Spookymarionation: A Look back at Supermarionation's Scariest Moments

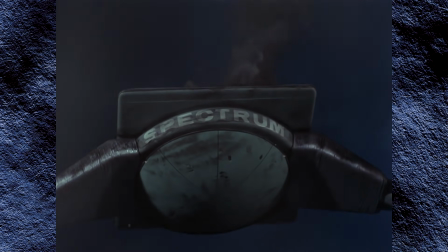Mm-hmm.
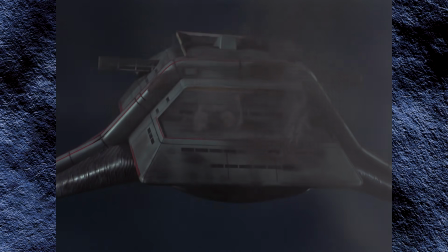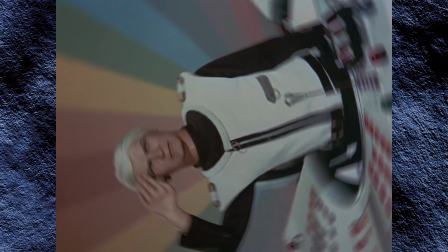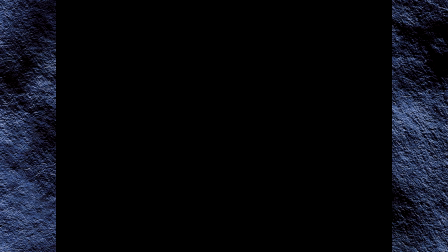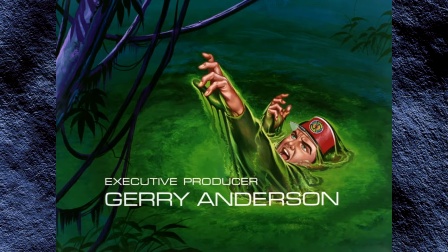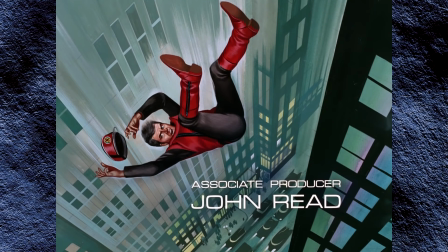There now, wasn't that better? If nothing else, it's far more dramatically satisfying than "It was only a dream," followed immediately by a clip show.
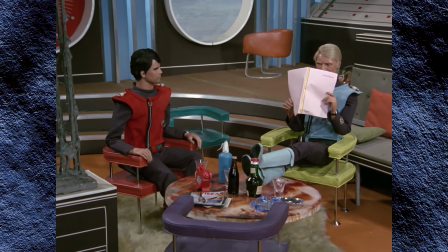Yes, Attack on Cloud Base is the one time that I can look at a Supermarionation episode that scared me back in the
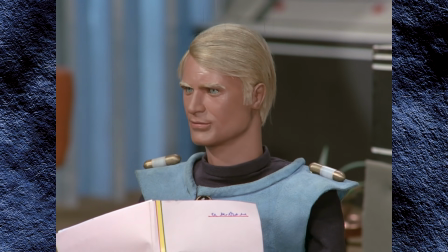day and wish they had been brave enough to make it even scarier by really killing off all the characters.
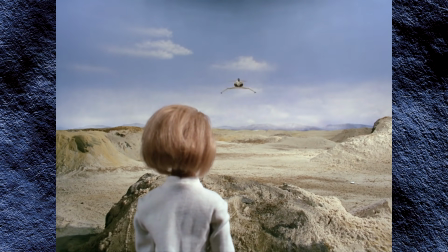Oh, mon dieu.
And yes, I know that wouldn't have been to everybody's tastes, but they so nearly did it that it's always going to be frustrating they never went all the way.
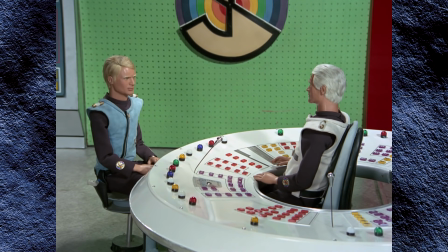I see. I'm sorry.
However, what they did produce is still one of the most dramatic Supermarionation episodes of all time,
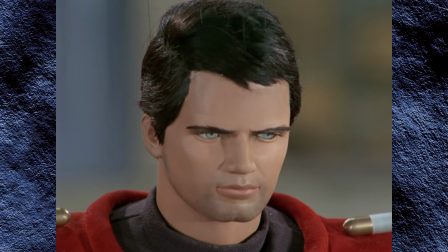with some great little character moments that could only be part of a story like this.
Get your haircut, will you?
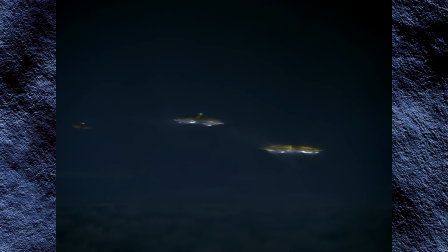Yes, Colonel.
Coupled with, appropriately enough, a uniquely nightmarish atmosphere.
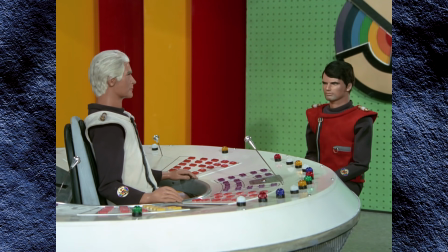We've never seen our heroes so completely overwhelmed like this before, and how each of them reacts to it is very revealing.
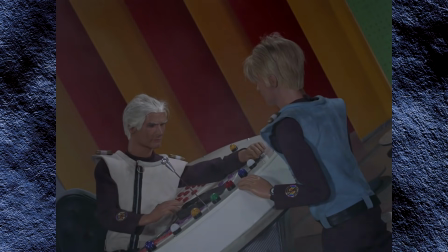Colonel White is determined in the face of adversity before revealing a softer, almost sentimental side.
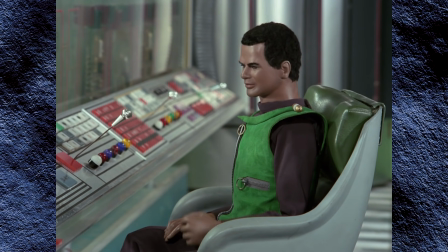Adam, isn't it?
Lieutenant Green is nervous and angry.
Anyone can be brave if they're indestructible.
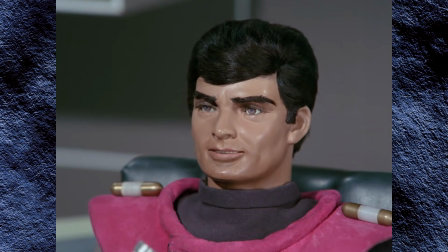That's enough, Lieutenant.
And Captain Magenta.
I'm still trying to count them all, Colonel.
Well, bless him.
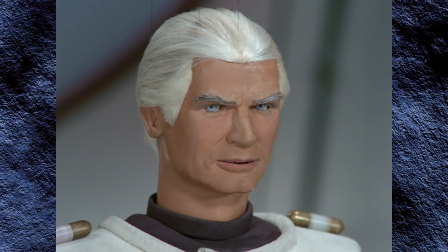Too eager. Far too eager.
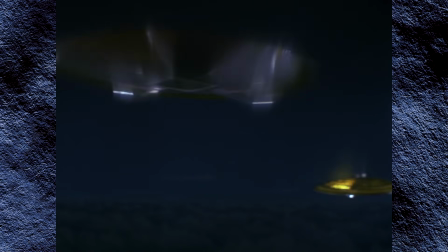It's in Magenta's manic counting scene that we also get the most iconic images of Cloud Base surrounded on all sides by a seemingly infinite fleet of Mysteron spacecraft.
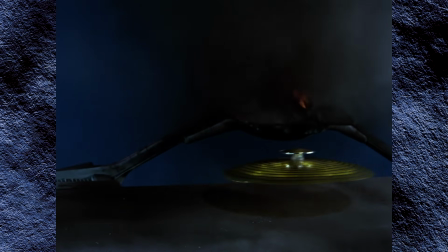And while not all the spacecraft models are 100% convincing in both look and movement,
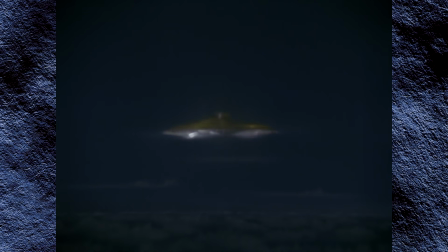they're also strange enough that they kind of work precisely because we've never seen anything like this in the series before.
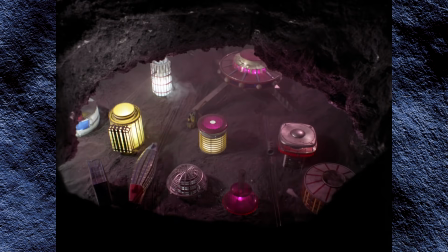Well, except on Mars, and on the Moon, and now...
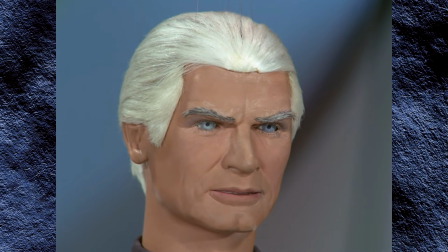The Mysterons themselves have come to Earth to annihilate us.
Love it or hate it, or maybe even both,
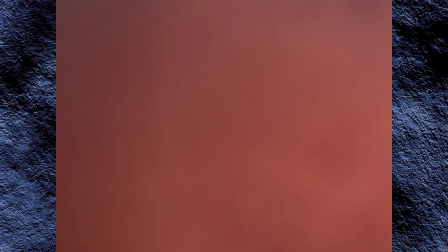Attack on Cloud Base is an iconic episode of Captain Scarlet that still brings quality scares more than 50 years later,
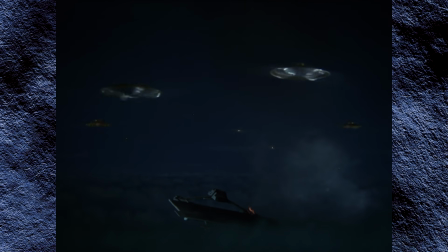by tearing down absolutely everything and everyone we've been watching over the previous 30 episodes.
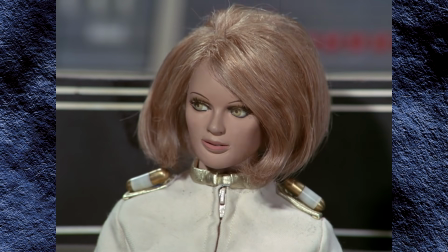But then, it was only a dream.
Well, yes, but... It was a nightmare. A terrible, horrible nightmare.
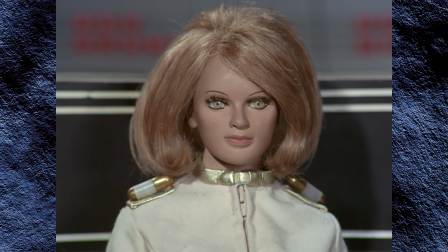Yes, we know, that's why it works so well. Oh, just go back to sleep, will you? Let the show have a proper ending.
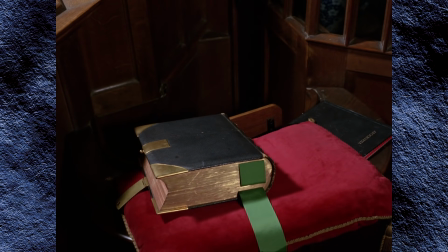And that's it. Those are my top 5 scariest episodes and moments from the Supermarionation universe.
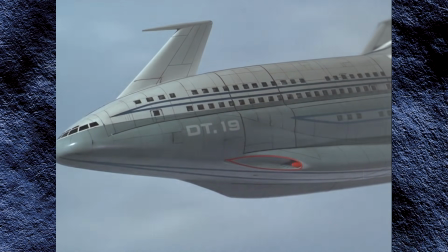I'm pleased to say I'm now scared.
But what about you? Which episode scared you the most back in the day?
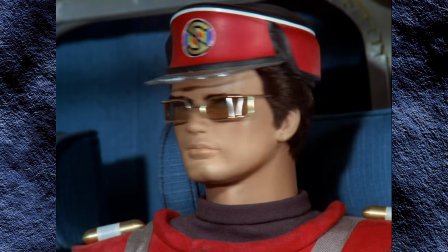What scenes still give you the creeps even now? And how much do you disagree with my list?
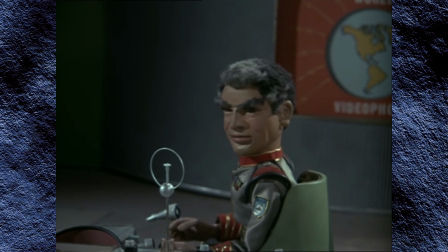Oh, you disagree.
Let us know in the comments, and you have yourselves an altogether ooky Spookymarionation.
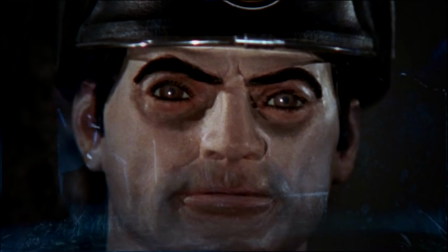I know you will, Earthman.
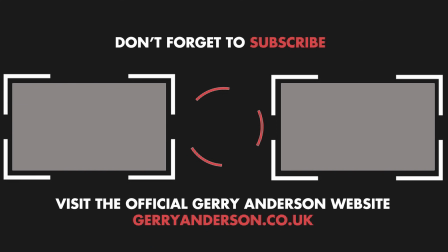Thank you.